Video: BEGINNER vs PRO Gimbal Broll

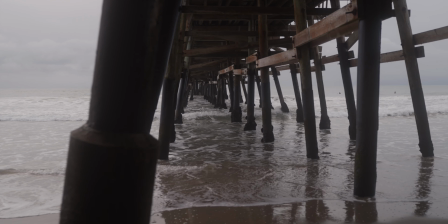Boring versus creative B-roll. Gimbals can get super smooth footage, but it doesn't mean that you're gonna get good footage.
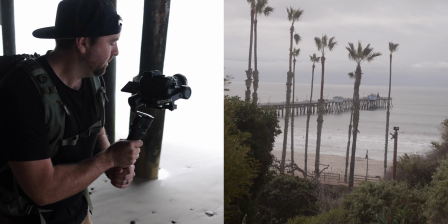So in this video, I wanna show you how you can get better looking footage using your gimbal so that it's not boring,
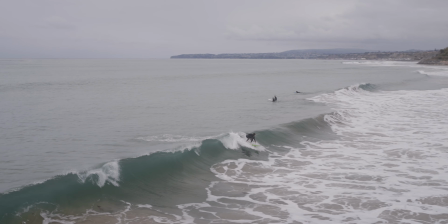but it's something that a pro would actually want to capture when they're shooting their films. All right, let's get into it. So I'm down here at the San Clemente Pier, and it's a cool spot.
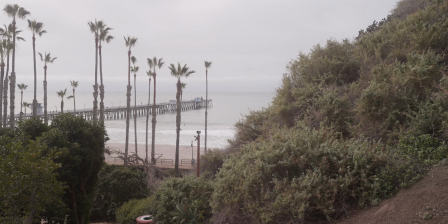It's a spot that a lot of you might want to come to and visit, and you'd want to shoot some cool footage of the location. But just by having a gimbal doesn't mean that you're going to have good footage.
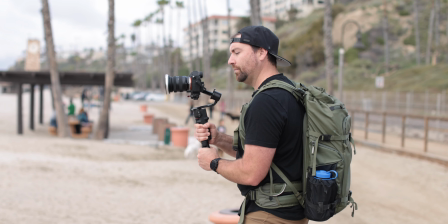So what I'm going to do is I'm going to shoot this pier and this whole area, and I'm going to do it in a couple different ways.
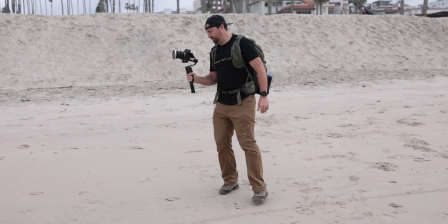First, we'll do it what the beginner or the boring footage might look like,
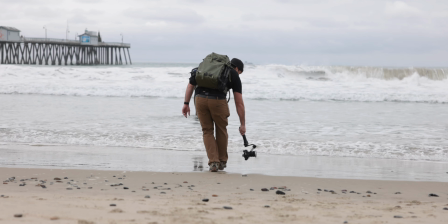and then we'll do the pro, or like the more advanced or the more thought out would be. And at the end of this video, I'm gonna show you the difference between both. So we'll shoot a little sequence and I'll cut both together.
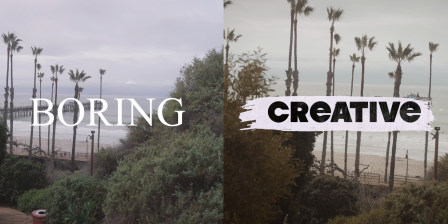And I'm gonna show you some of the things that I personally would do when I'm out filming and using my gimbal, because it is super important to think through your shots, especially when you wanna capture good looking footage.
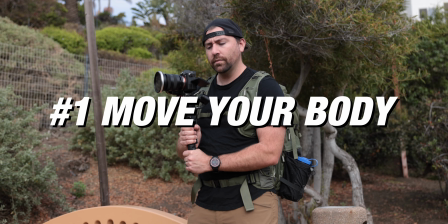Number one, move your body.
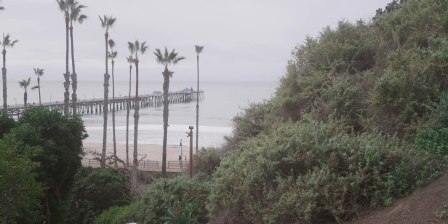We're up here on this overlook with a beautiful shot of the pier in the distance, but this guy's just standing there twisting his body.
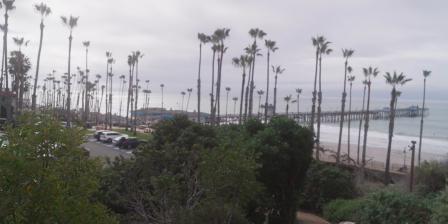He gets a reveal that comes out from the bushes to the scene, but it could be a lot more interesting.
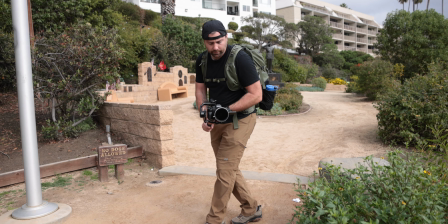So to be more creative, he actually gets behind the bush and walks out from behind that bush.
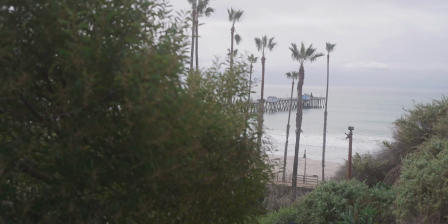So instead of panning, he's creating a dolly shot to reveal the pier off in the distance.
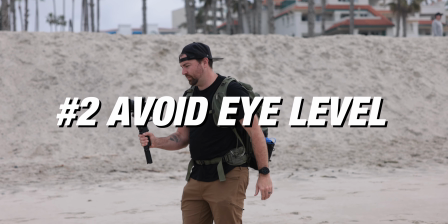Number two, avoid always shooting at eye level. Look, we got him to start moving.
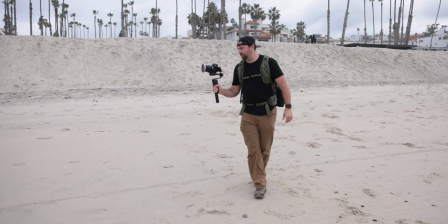He's actually walking down the beach, but he's keeping the camera just right in front of his face.
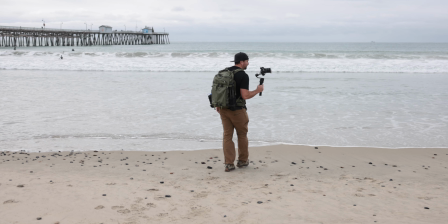This is a very lazy way to shoot, because if you think about it, everyone always defaults to just putting the camera right in front of their face and shooting at eye level.
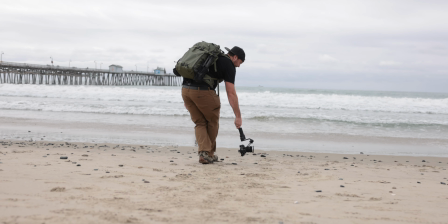So just change your perspective and get down low or get up high so that you can get a different style of shot,
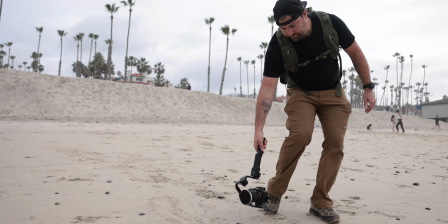and it's gonna completely change the feel of the gimbal move that you're filming.
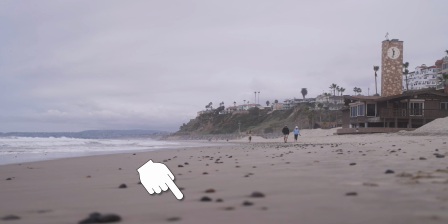Now keep in mind, when you're filming with a gimbal, if you're close to an object, you will see more wobble if you're moving up and down slightly.
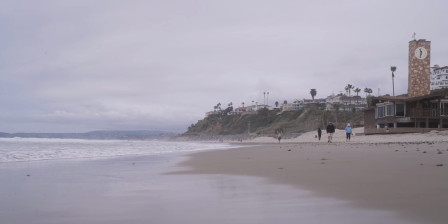So just a little thing to keep in mind, because he wasn't perfect when he shot this dolly shot.
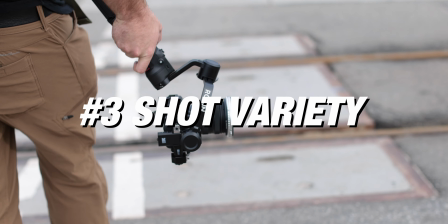Number three, change the type of shot that you're filming. It looks like he's not filming at eye level anymore.
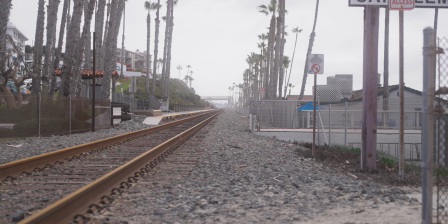However, now he's just doing the same dolly shot over and over. When you're using a gimbal, you don't want to get in the habit of always shooting the same shot over and over.
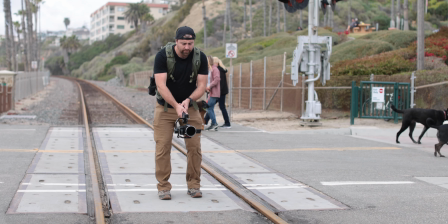You want to try to change it up and come up with some different ideas of how you can move your camera in space.
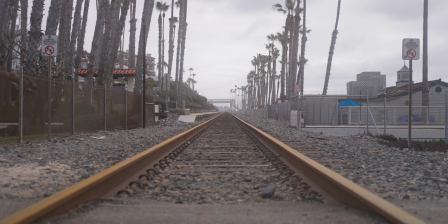It's completely up to how you move your body through the location,
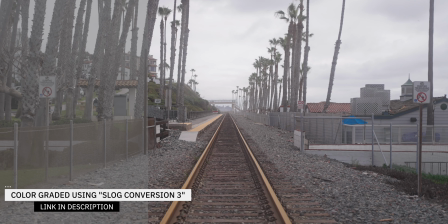so you can come up with some creative ways to show the scene rather than doing the same dolly shot over and over.
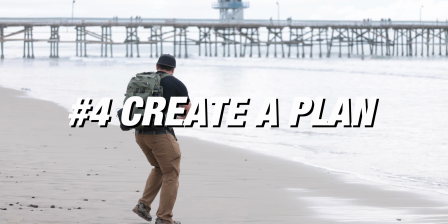Number four, create a plan. He's back at the beach, but it looks like he's kind of just wandering around with a gimbal.
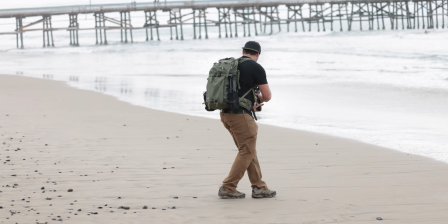He's definitely getting some smooth shots, but there really is no focus to what he's doing.
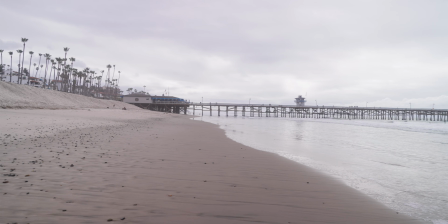He's just moving in different directions with the gimbal, and I'm sure he's thinking that the shot's just gonna be good because it's smooth.
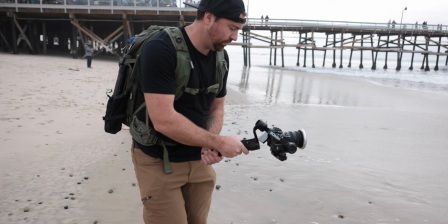The reality is, when you're using a gimbal, you still wanna think through beginning, middle, and end of each shot.
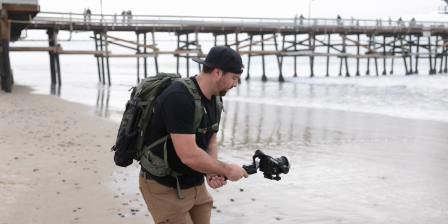So what is the first frame? How are you gonna move through the space? And then what is your final frame?
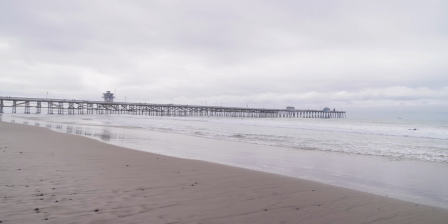So that you can be more intentional with every shot, and it ends up having more of a creative look, especially when you start cutting it all together.
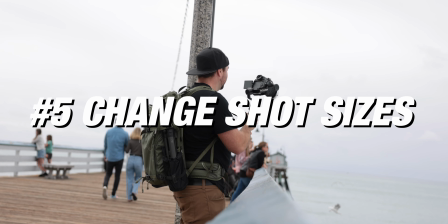Number five, avoid only using wide shots.
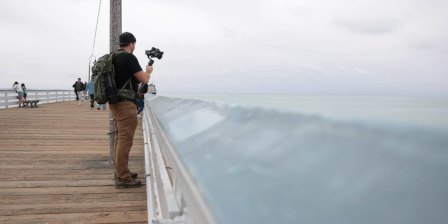Oh good, we're finally off of the beach and he's up on the pier shooting something different, but it looks like he's just shooting another wide shot of the landscape.
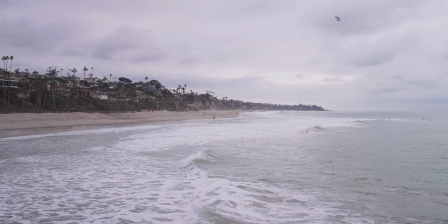These shots are great, but if you want more creative looking footage, you don't always want to shoot the same type of wide shot of beautiful landscape.
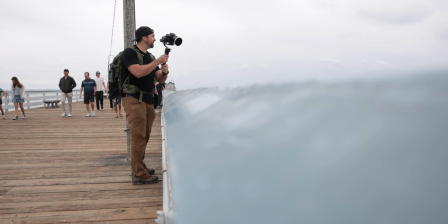It gets boring after a while. Instead, focus on some details.
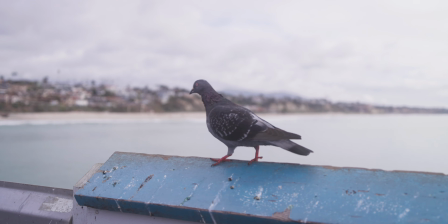What are some things that you can get close-ups of that's really going to help paint the picture of where you're at and tell more of the story,
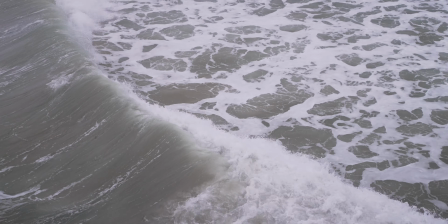rather than just always using big, pretty landscape shots? You're done?
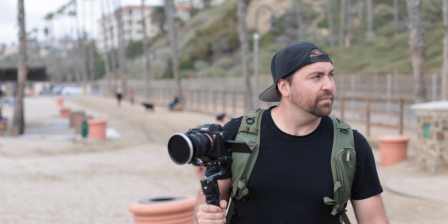No, you're not done. Turn around.
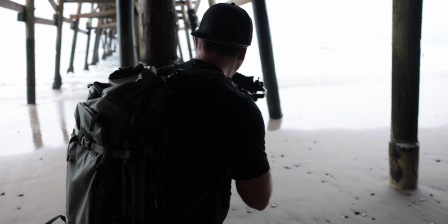When you're filming a sequence like this, it's always good to look around and try to find some different shots, even though you think you might have got all the footage that you need.